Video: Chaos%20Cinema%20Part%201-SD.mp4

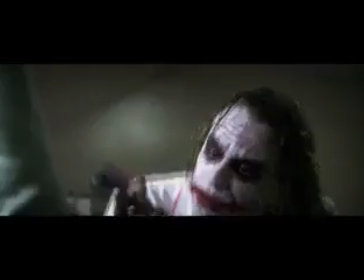[0:05] Just a little anarchy.
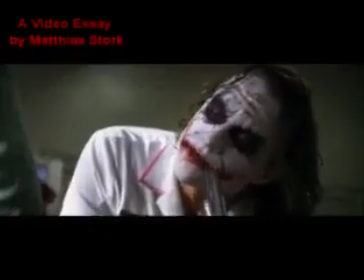[0:10] Upset the established order, and everything becomes chaos.
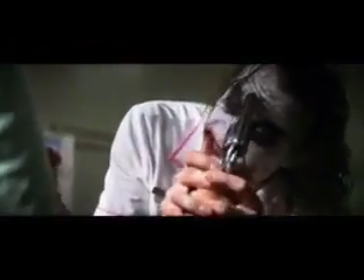[0:18] I'm an agent of chaos.
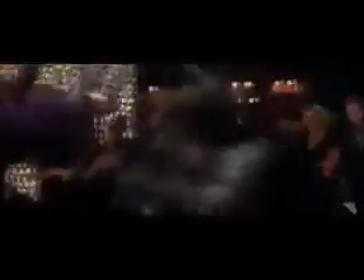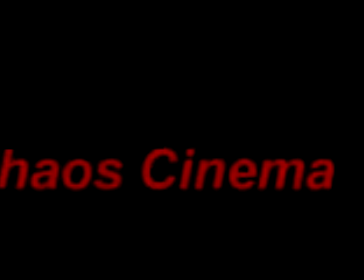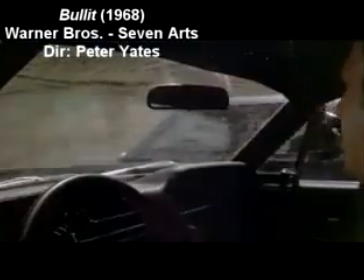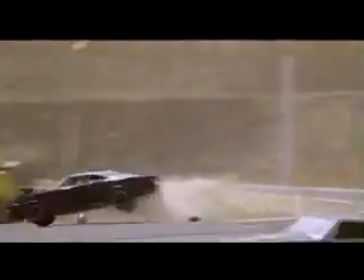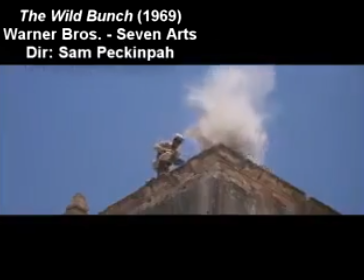[0:58]
In the first decade of the 21st century, film style has changed profoundly.
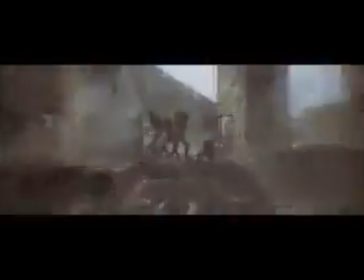[1:03]
Throughout the first century of movie making, the default style of commercial cinema was classical.
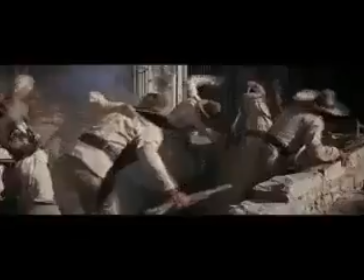[1:08]
It was meticulous and patient. In theory, at least, every composition and camera move had a meaning, a purpose.
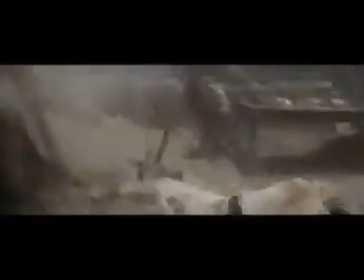[1:15]
And movies did not cut without good reason. It was considered sloppy, even amateurish.
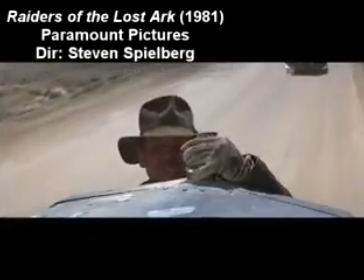[1:21]
Mainstream films once prided themselves on keeping the viewer well-oriented. They wanted to make sure that you always knew where you were and what was happening.
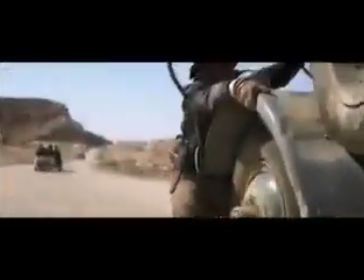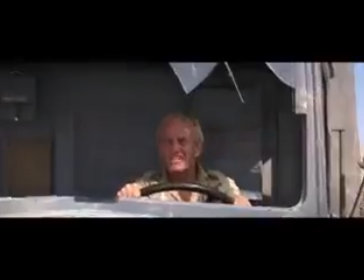[1:34]
Action was always intelligible, no matter how frenetic the scenario.
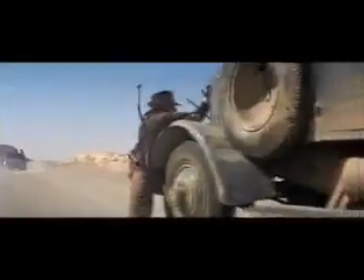[1:38]
A prime example, John Woo's classic Hong Kong action film, Hard Boiled.
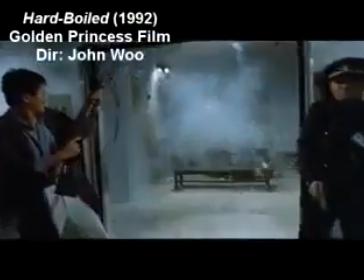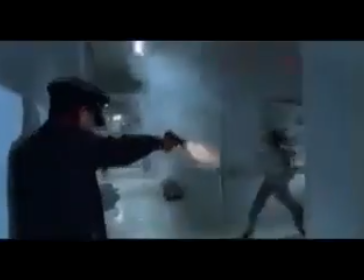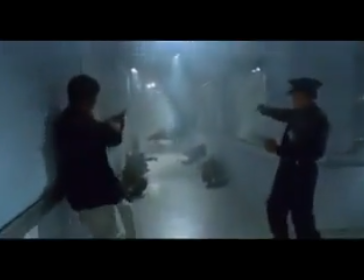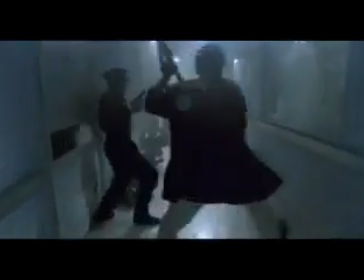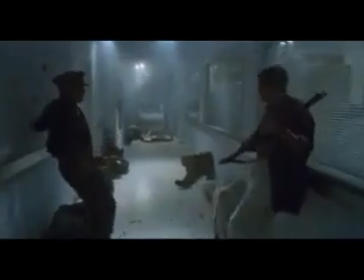[2:05]
The action is wild and extravagant, but it is nevertheless coherent and comprehensible at all times.
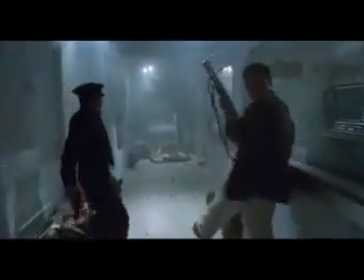[2:12]
Viewers feel and experience the exaggerated shootout fantasy without ever losing their bearings.
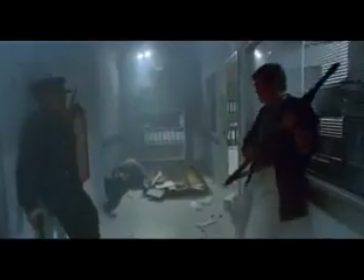[2:18]
Precision, in terms of camera work, editing, and staging, is key.
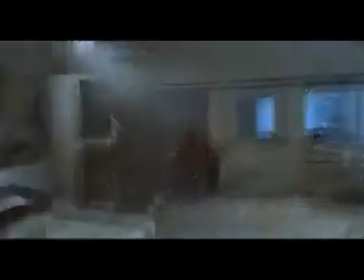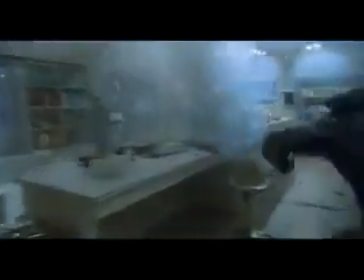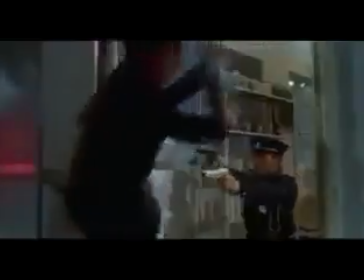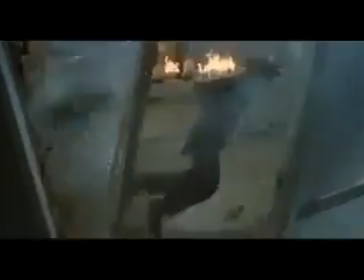[2:38]
Woo's film is in fact strongly influenced by the work of American directors such as Sam Peckinpah and Martin Scorsese.
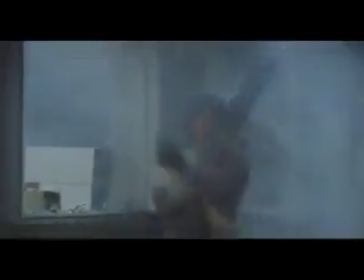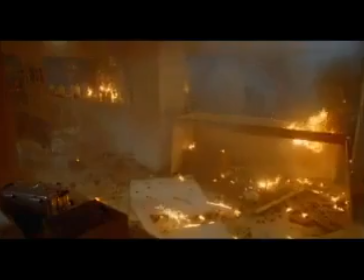[2:53]
A similarly great American action film is John McTiernan's Die Hard.
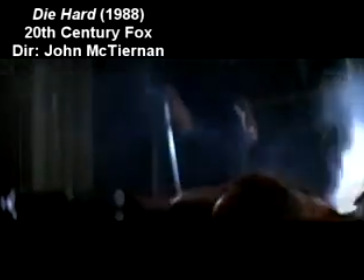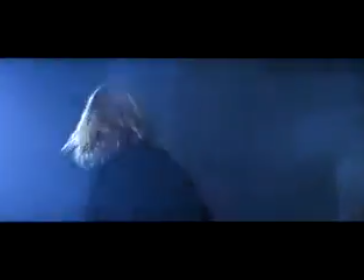[3:07]
Notice the economy of cuts and camera moves in this scene.
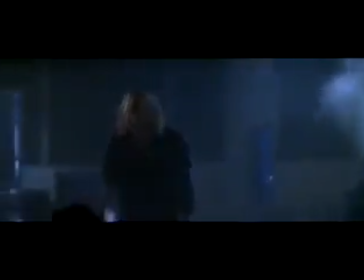[3:11]
The fight itself is frantic, yet clearly understandable, both riveting and stabilizing, the MO of classical cinema.
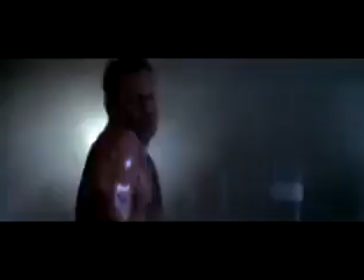[3:21]
But in the past decade, that bit of received wisdom went right out the window.
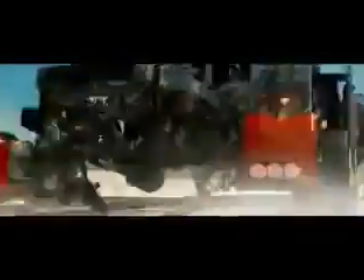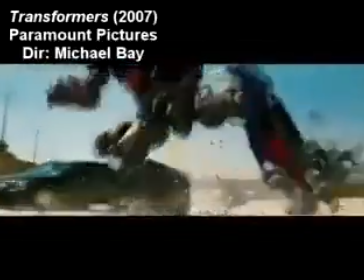[3:34]
Commercial films became faster, overstuffed, hyperactive.
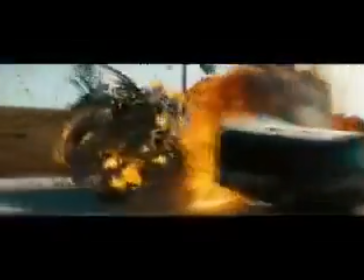[3:39]
Rapid editing, close framings, bipolar lens, and promiscuous camera movement now define commercial filmmaking.
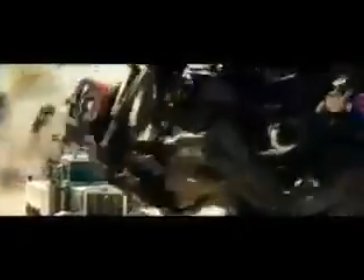[3:46]
Film scholar David Bordwell gave this type of filmmaking a name: intensified continuity.